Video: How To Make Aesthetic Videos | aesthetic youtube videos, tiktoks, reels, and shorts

Hi! So today I'm going to be showing you how to create an aesthetic looking video using just your iPhone. And you can apply this to any kind of video that you want to make. So whether if it's long form, whether if it's short form, on TikTok, on Instagram, on YouTube, whatever it is, you can definitely apply all of these tips to any kind of video. And what I'm going to do is I'm actually going to show you me filming with my iPhone, and then I'm going to apply those tips. We're going to go ahead and edit it, and then we will see the final results at the end of this video. So without further ado, let's go ahead and get into the video. So my first tip is to follow the framing rule of thirds. Now the rule of thirds is basically a grid or a guideline that pops up on your screen. You can actually enable it on your phone, which I will show you in just a second, but this helps with placing your objects or subjects somewhere specific in your video. So yes, you can be dead center, but if you're right in the center of your video,
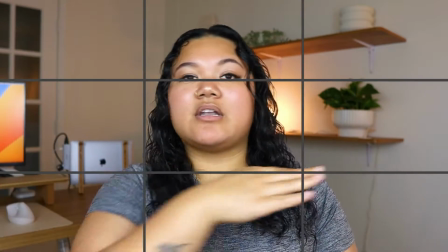(0:53)
what's important to follow is that your shoulders are following the lower thirds, and then maybe your eyes,
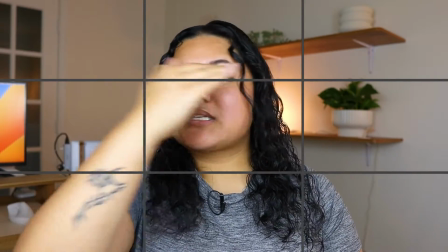(0:59)
or like in between your eyes and nose, follows the upper thirds.
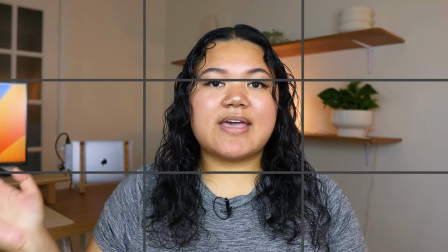(1:03)
And so that prevents you from having too much headroom, and then that prevents you from just looking awkward in your frame. So that is more for talking head videos, or maybe if you're filming someone else, you can apply that. But if you're trying to apply that to more general videos where you're just like maybe filming like an establishment, or maybe your coffee, still following those rule of thirds is going to help with making the frame look so professional. It's really, really useful. So I will show you how to turn on the grid on your iPhone.
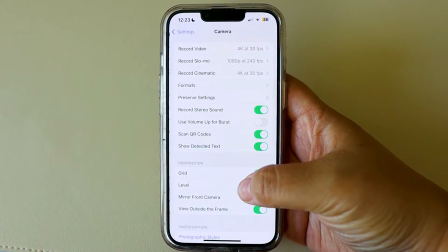(1:36)
To enable the grid on your iPhone, all you have to do is go to your settings, scroll down to camera, and then under the composition section, there is a grid you can toggle on,
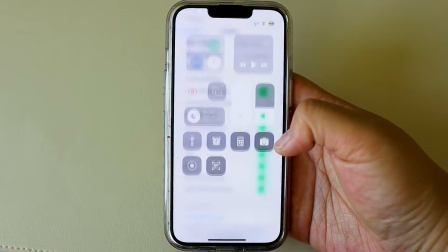(1:45)
and then there's a level that you can toggle on as well. Then when you go ahead and open up your camera, you can go ahead and actually see the grid is enabled.
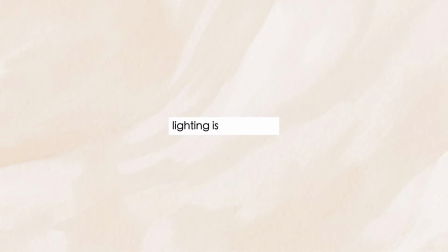(1:53)
My second tip is that lighting is everything. Lighting really brings out the quality in your video, and I've seen so many videos where the potential was there, but the lighting was not good. It was too dim, or you just like couldn't see all of the details of the shot just because the lighting wasn't at its best. So that's why lighting is super important. And I'm also going to show you what this setup would look like without the right lighting, any lighting on at all.
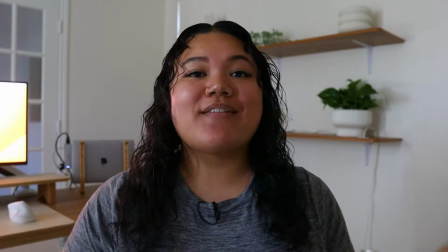(2:18)
Okay, so this is what it looks like without any lighting on at all, not even my window.
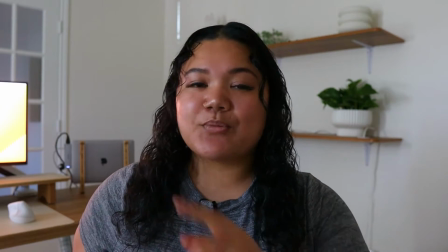(2:23)
And I'm going to show you what it looks like with my window open.
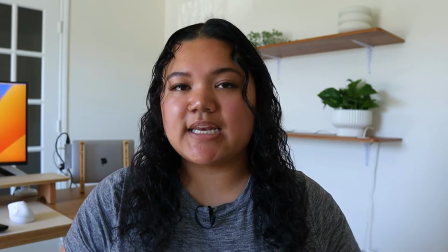(2:26)
Okay, so this is what it looks like with my window open, and it still doesn't look the best, but it's still better than no lighting.
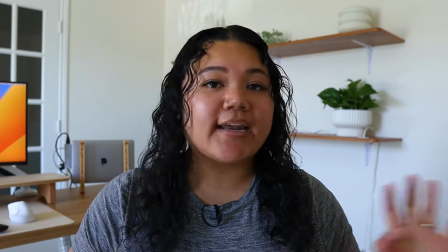(2:32)
If you don't have a lighting kit or anything like that,
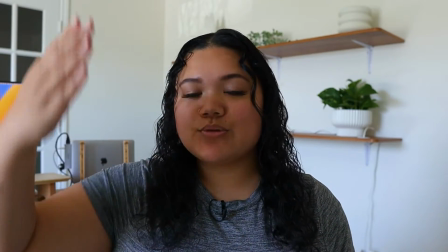(2:34)
what you could do is you can film closer to the window with the window on this side of you so that it looks a lot better and it illuminates your face a lot better.
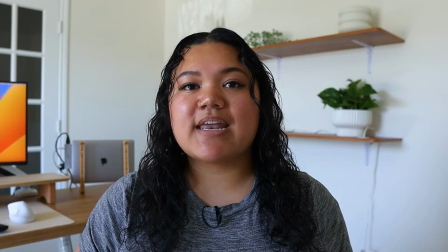(2:43)
So I'm going to show you what it looks like when I close my window and then I turn on my lighting kit.
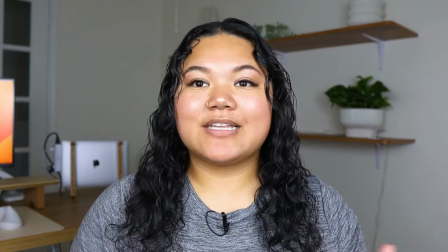(2:48)
So this is what it looks like with my lighting kit. I'm definitely the object, like the focal point is me.
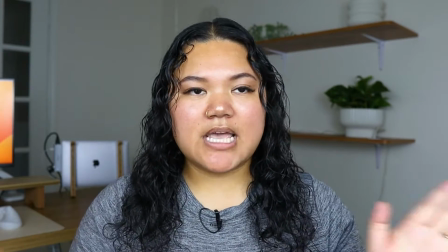(2:54)
You can see me very clearly, and it separates me from the background. And then this is where I would start adding accent lighting.
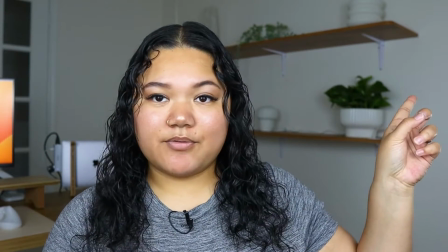(3:01)
So I have a light in the back, and then I also have a lamp over here that I typically do use for my videos,
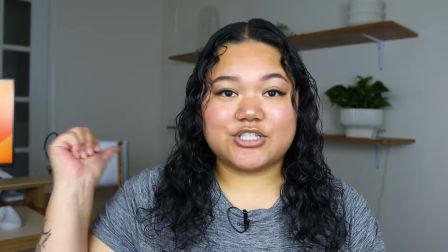(3:06)
but I'm gonna see what it looks like with just that background lamp on. So I'm gonna go ahead and show you.
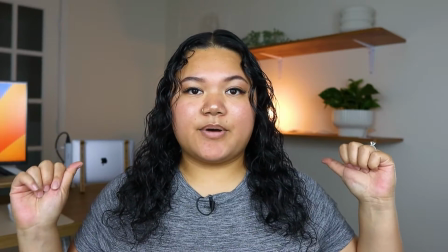(3:12)
Okay, so this is what it looks like with just that lamp on, and then I'll show you with this lamp on as well.
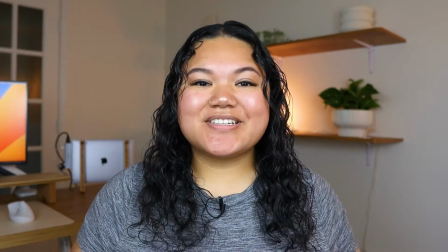(3:18)
And this is what it looks like. This is my whole setup.
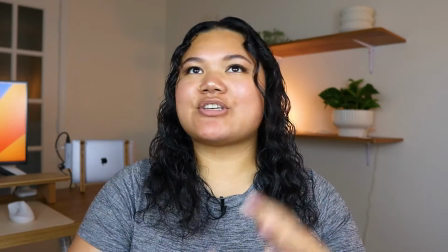(3:20)
I have the lighting kit, I have the accent lights on, and I feel like there's just so much more vibrance to my video now that I've turned everything on. So this is the difference between the different lighting sources that you have. So you can have a lighting kit, you can have accent lighting, or you can utilize the natural lighting from your window. And don't be afraid to use natural lighting, but also don't be afraid to use a lighting kit. A lot of people feel like since they don't have a lighting kit, they can't film, and that's not true at all. You can definitely utilize the sun, the natural sun coming into your window.
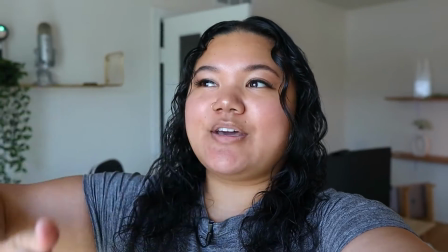(3:50)
This is what it would look like with the natural sunlight coming in. I have the window at an angle to my face, and so I feel like it illuminates me very well.
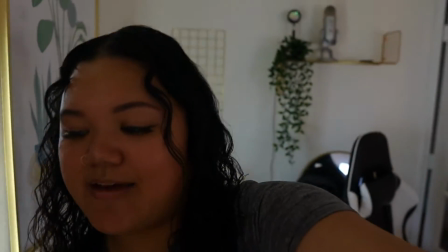(3:59)
And then if I were to close it, and if I didn't have access to natural sunlight, then this is what it would look like.